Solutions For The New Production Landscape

You know if you look at films these days and you you literally wonder if they were actually traveling or not it's because
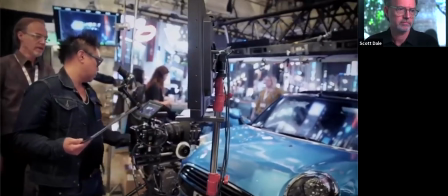of the advances that PRG and BER have been able to make supporting filmmakers to achieve these shots. This enhanced lighting technique enables you to run the actual background plates on LED
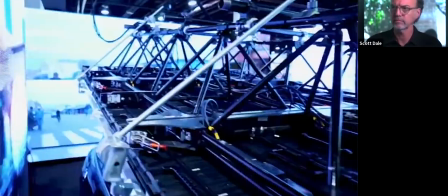screens outside the windows and above simultaneously light and composite driving shots.
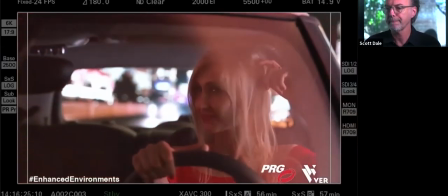One of the immediate benefits of using a system like this is that the actors can look out the windows and know where they are.
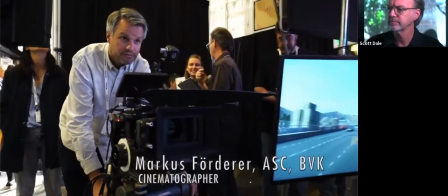In my experience actors love it. They walk on the stage and they're always surprised. They expect a green screen and then they see what's actually in front of camera.
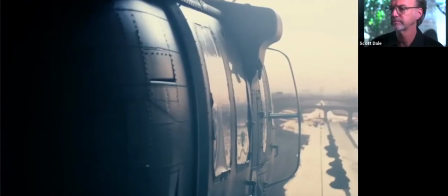Like in my case we shot a helicopter crash and at some point the helicopter started spinning and they just looked out the window and saw the world spinning.
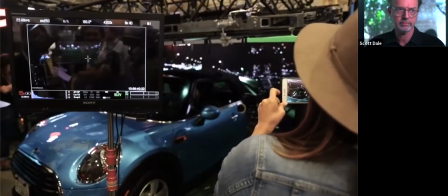This actually has a big effect on budget because there's no green screen outside, there's no compositing, there's no uncertainty.
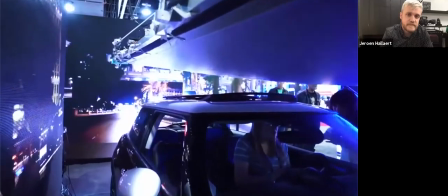These are finished shots. It could be inside a penthouse in Dubai. It could be a spaceship.
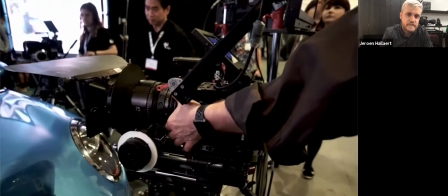It could be traveling towards the moon. It goes into the headspace of this company and they can come up with solutions for you. So you don't have to be bound by what's been done before. You can look forward to something that hasn't been done.
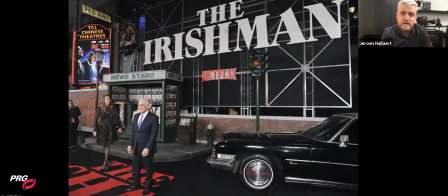The Irishman is a recent example of car process work. We cannot repeat the strong language that Al Pacino and Robert De Niro used
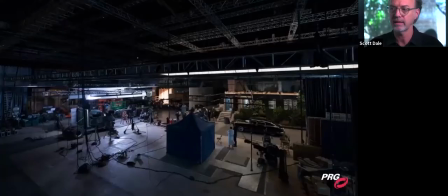when they walked onto the set and saw the setup,
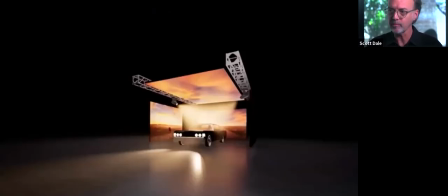but this is what it looks like.
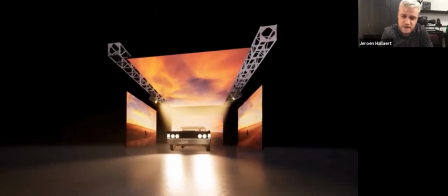So all of the car shots that were used within the movie,
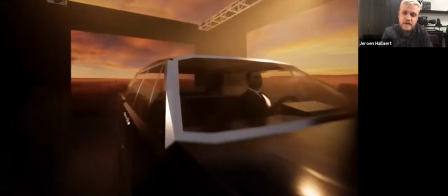believe it or not, were done using a LED environment.
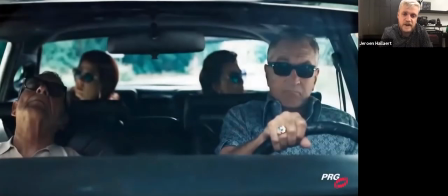So the LED environments also made it possible for the special camera rig which made it possible for the de-aging and the aging effect they used in the movie.
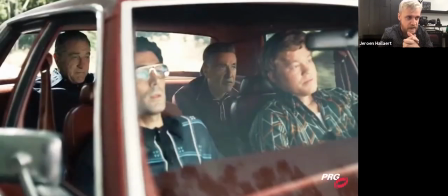But doing it in a very realistic way surrounding those cars made it possible to basically film any way they wanted it. A very nice example here showing both lighting and reflections.
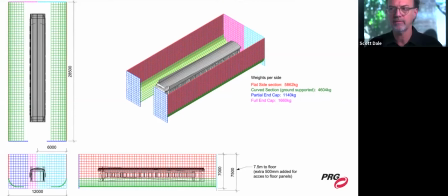This was a movie which we did, I don't know, five years ago or six years ago, Murder on the Orient Express. This was one of the biggest volumes we built up until that point, and it was made in such a way that the end caps at the end of the long
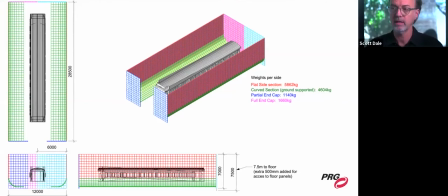part of the room can open up and then you can bring one train car out and pull a different one in
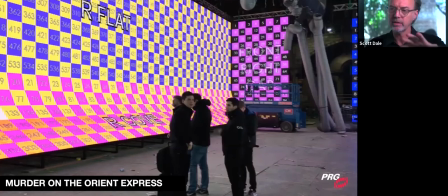we even built a little bit of a cove as Jeroen was talking about earlier a curve even though the panels are flat we can do something like that in case camera was up high
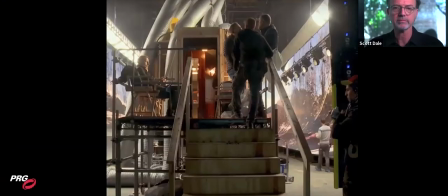you know looking down inside the train car it's really one of the the the very beginning of using the word led volume as a way to name these large LED setups and canvases.
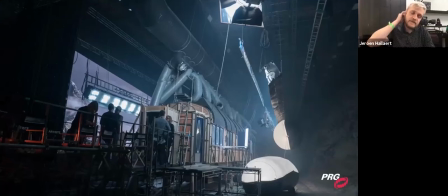Murder on the Orient Express was really a technical milestone in the evolution of enhanced environments I dare say, both in scale,
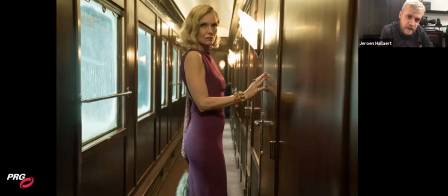size, technology and complexity and this is a very nice example where the LED is more used as
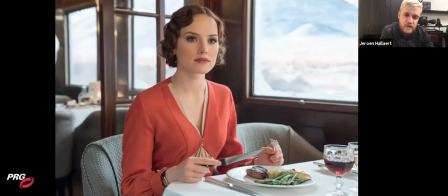lighting because the the train is actually going through a icy snowy landscape so the lighting reflects that but also the reflections in the shiny surfaces all the way to the eyeballs of the talent is very nicely achieved through this technique.
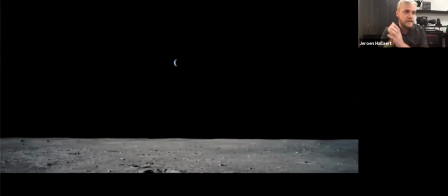And from that point on, really, we were able to diversify more products used for this process. Another nice example is actually the movie First Man, which Scott is going to share right now.